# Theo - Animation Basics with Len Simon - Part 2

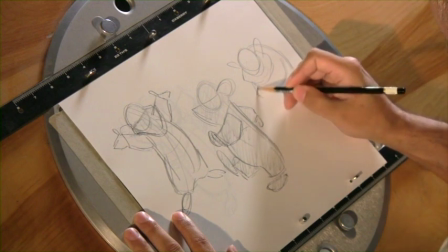(28:42)
thinking about where his belly, his back is going to be, the squash of
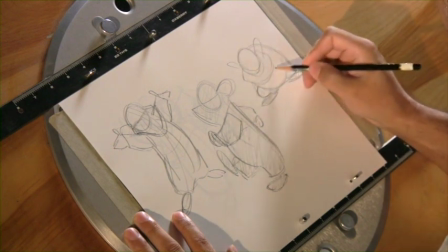(28:49)
his knees, getting some weight so his head is over top of his body here, pulling the arms back,
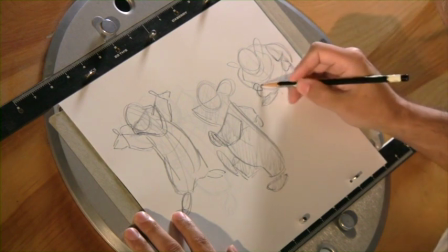(29:00)
hands on his knees here, thinking about the construction and the angles here.
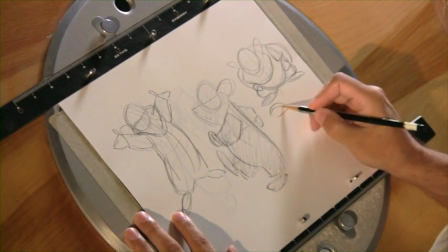(29:05)
So if he's looking at like a ladybug on the ground here or something, you get a fun little
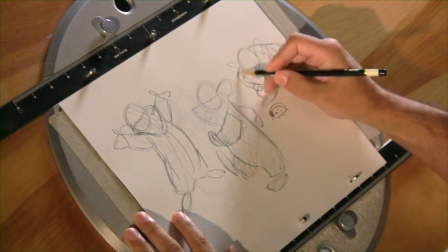(29:17)
construction that's believable. You can feel the pudginess of the character. I'm keeping a really simple design, or I'm contracting everything.
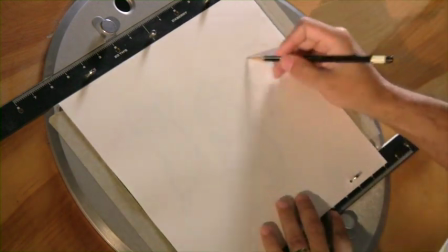(29:29)
Then if he were to get surprised if something happened,
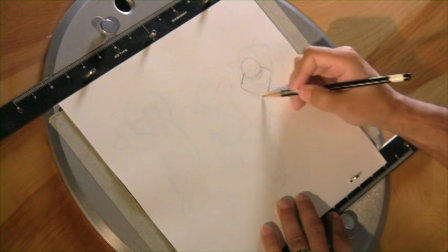(29:34)
then I can do the opposite, where I can actually take that character and
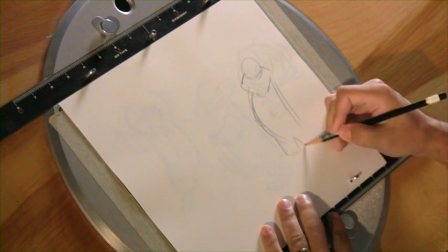(29:43)
expand him.
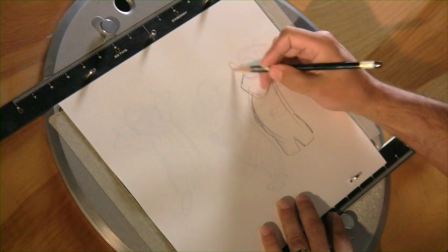(29:44)
Now he's 2.5 heads tall, but in something like this, I can actually stretch him up a little bit so
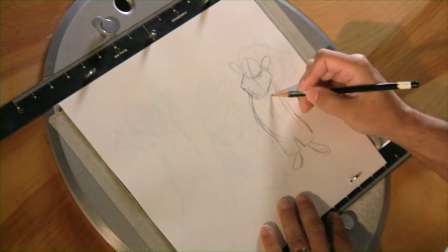(29:55)
he's a little bit taller.
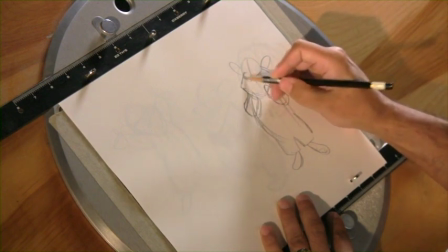(30:03)
And then think about a gesture that would suit him. If he's scared or if he goes into a reaction, like what kind of character is he? Is he someone that's just going to do this big Tex Avery antic, or is he going to do something that's more suits his personality?
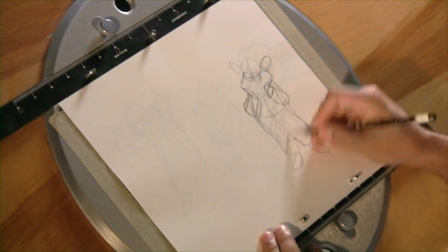(30:21)
So, and then we have a silhouette.
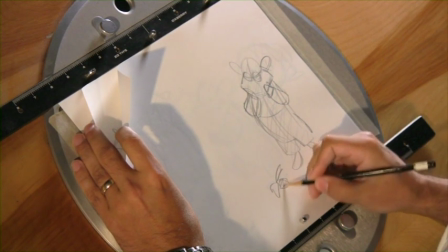(30:25)
So if the ladybug starts to flutter or something like that, and that startles him,
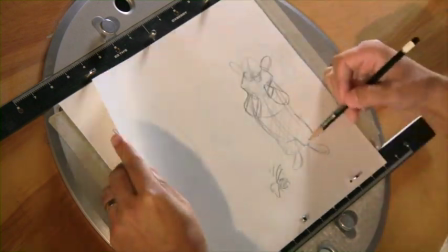(30:32)
you can go from this pose to this pose. So you're doing an opposite reaction here.
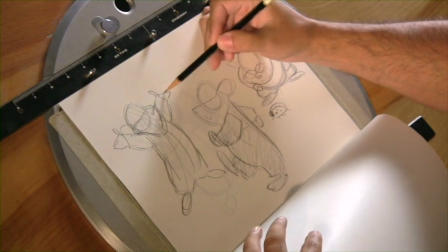(30:38)
Again, you can, if you notice, when I'm drawing the character, I'm doing something very simple with the hands.
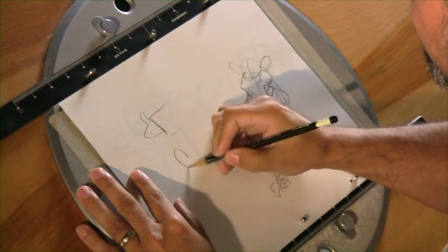(30:46)
I'm actually doing a basic mitten or a ball for a fist.
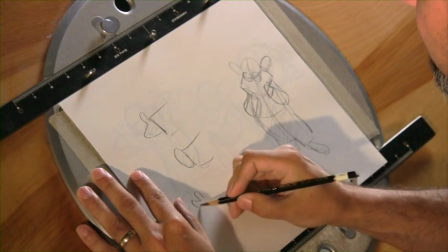(30:53)
I'm not getting caught up in each little finger in the bend and get caught up in that minutia. In long shots, especially when you're looking at the full body, it's not something that's going to read.
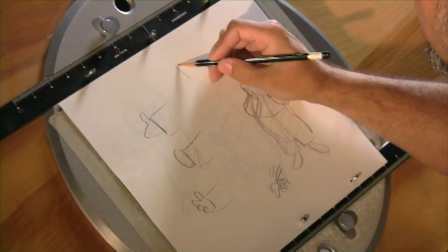(31:08)
So try to think about the arm
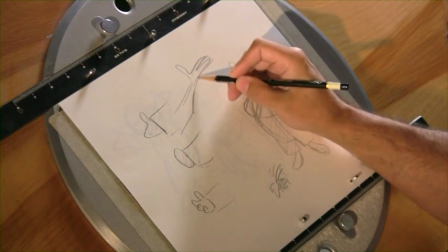(31:13)
with an extension, or the hand as an extension of the arm rather than trying to get into all the detail.
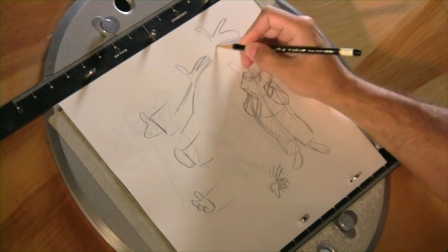(31:20)
Normally if I do something where I'm going to split up the fingers, I'll still group the fingers.
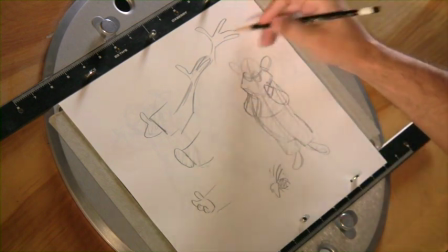(31:26)
As in a long shot, it still reads. And then if you even use that technique when you're doing close-ups, by grouping your fingers, you're still getting something that's appealing, it's simple, it's easier to in between, you can control those volumes a little bit more than if you draw a hand with all these
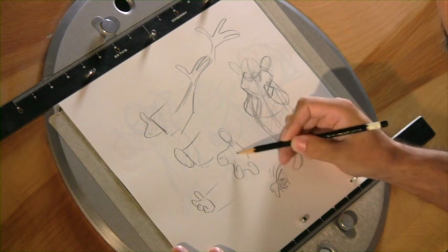(31:46)
individual fingers and you're complicating your drawing and stuff. So simplify it, less is more, and just have fun in what you're doing. Thank you very much.